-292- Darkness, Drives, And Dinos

Oh, where did my energy go for the day? I was so not in my head that I did an entire version of this recording without the mic turned on. Well, I mean the mic is on, but in OBS it's not active. All right, is there anything else significant that happened today? I can't think of any. So let's get into the Promptober things. On Inktober side of things,
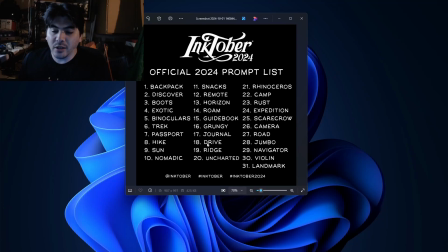(0:37)
yeah, I guess I could stay up here. We are on the 18th of October, so we have Drive. All right. And we add to that Inktober side of things, or Creeptober side of things.
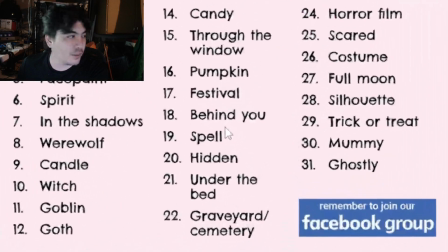(0:53)
I need to go to bed. Behind you. Drive behind you.
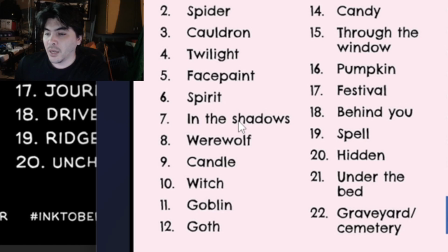(1:03)
I'm drive behind you. Um, it's probably a good thing that I stayed in bed for as long as I did today and just sort of relaxed because I had no idea what I was going to do for this one.
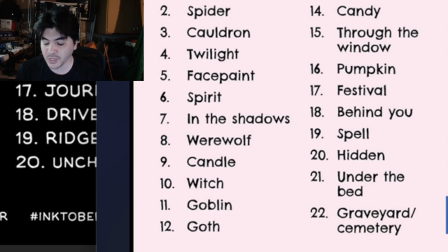(1:17)
And then the reason that I eventually removed myself from bed is because I had a scene sort of pop into my head, but I didn't know how I was going to put it together in Blender.
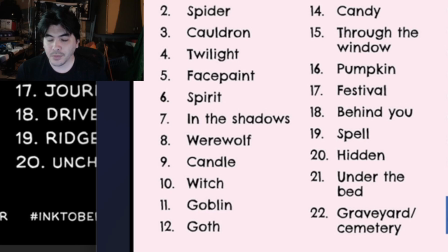(1:35)
So, anyways, this is what I ended up doing.
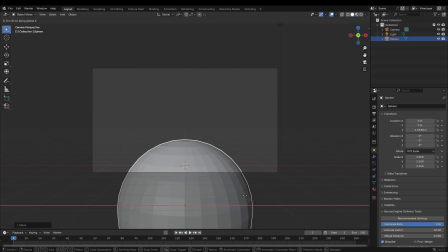(1:40)
All right, so I had the sort of Looney Tunesy idea of having
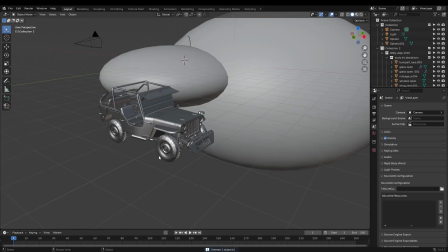(1:48)
a two-plane environment sort of thing where the foreground
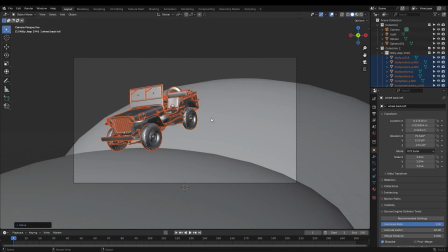(1:53)
is where our main characters are going to be, and they're going to be sort of launched in the air,
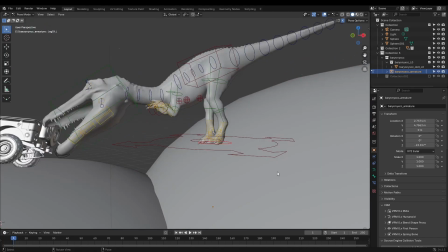(1:58)
and then a background character that's going to be sinking down.
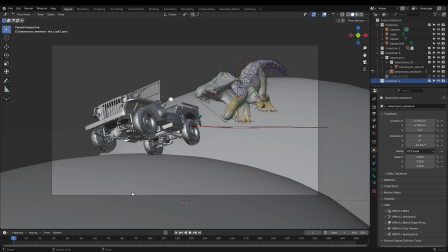(2:02)
So foreground jumping up over and into view, background character running down and out of view.
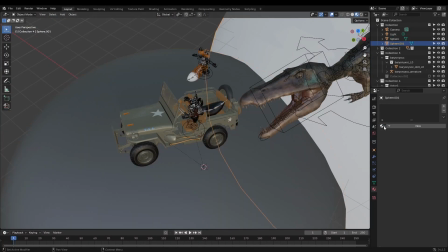(2:10)
And then it just became how can I cheat the viewport?
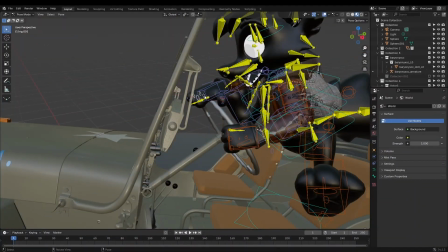(2:17)
So that dinosaur is a lot closer to the Jeep than I really should have it.
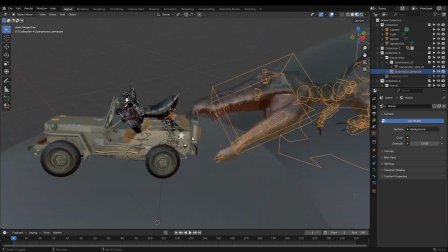(2:22)
But in the viewport, it looks like it's still quite some distance away.
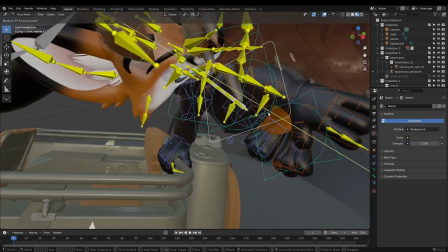(2:25)
I still end up moving it backwards a little bit because the red fox is clipping through the dinosaur,
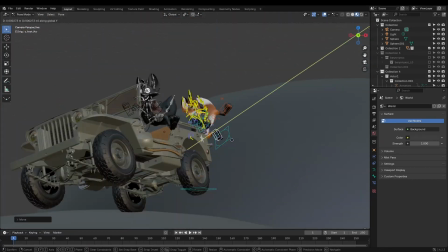(2:32)
and so that kind of breaks the illusion a little bit of distance.
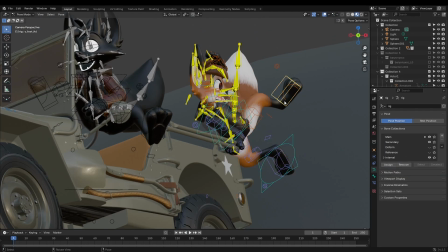(2:37)
So it just kind of becomes like, where can I put things and how can I pose them a little bit?
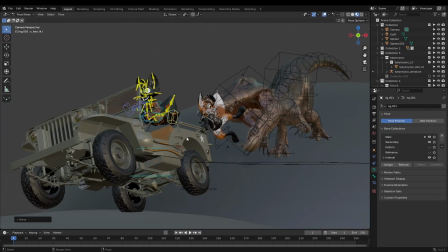(2:44)
I posed this guy for so long and I have his arm kind of in the wrong area.
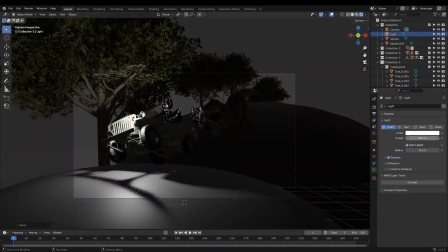(2:51)
So I'm pretty happy with that. I think the dino could be a little larger,
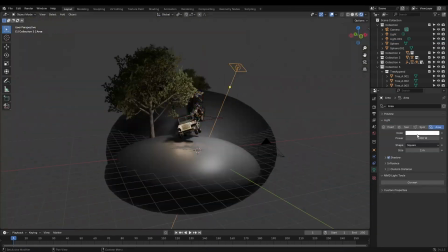(2:56)
but um I also didn't want to scale up his head and then have him clipping into
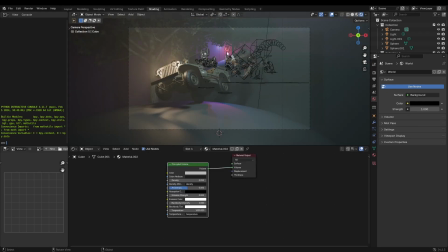(3:03)
the protagonist's foot again. And then we get into lighting. Oh, our good friend lighting.
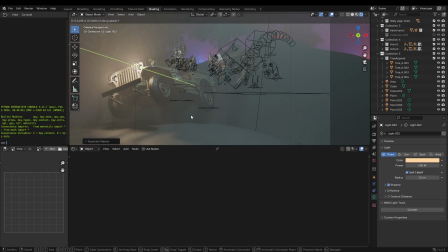(3:10)
So I didn't think the fog was necessary,
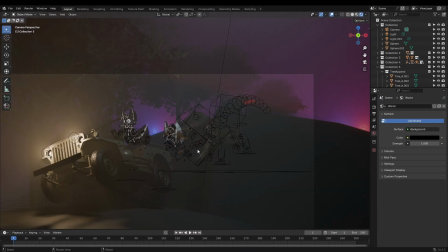(3:14)
but I was too tired to think of how else to sort of stretch the light rays from the lamps that I have in the scene.
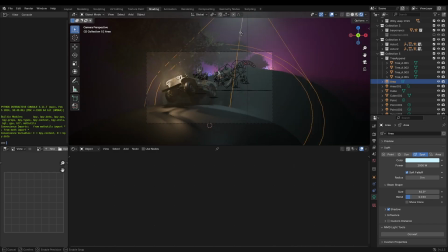(3:21)
But the one factor that or
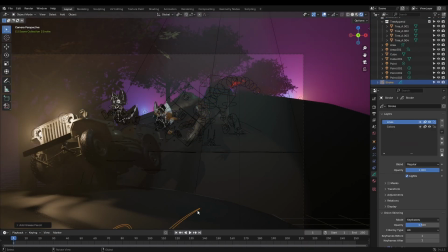(3:26)
the one element that really loves to just take a light and stretch it is fog.
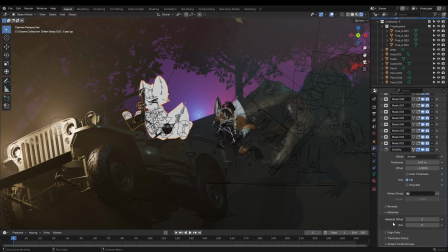(3:33)
So, and it kind of added a little bit of atmosphere that I kind of liked. And then for the second time now, the outline method just didn't work.
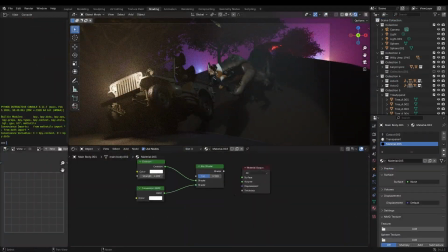(3:41)
So I had to revert back to the cycles render. And I'm beginning to think that it's because of the volumetrics now, that for some reason, even if I am in the Eevee engine,
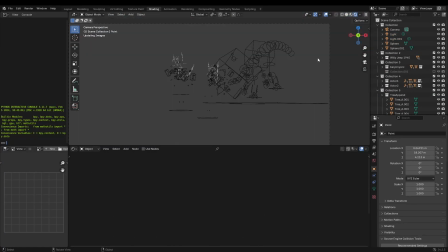(3:51)
the outline grease pencil just doesn't want to work in volumetrics. So I ended up with boom.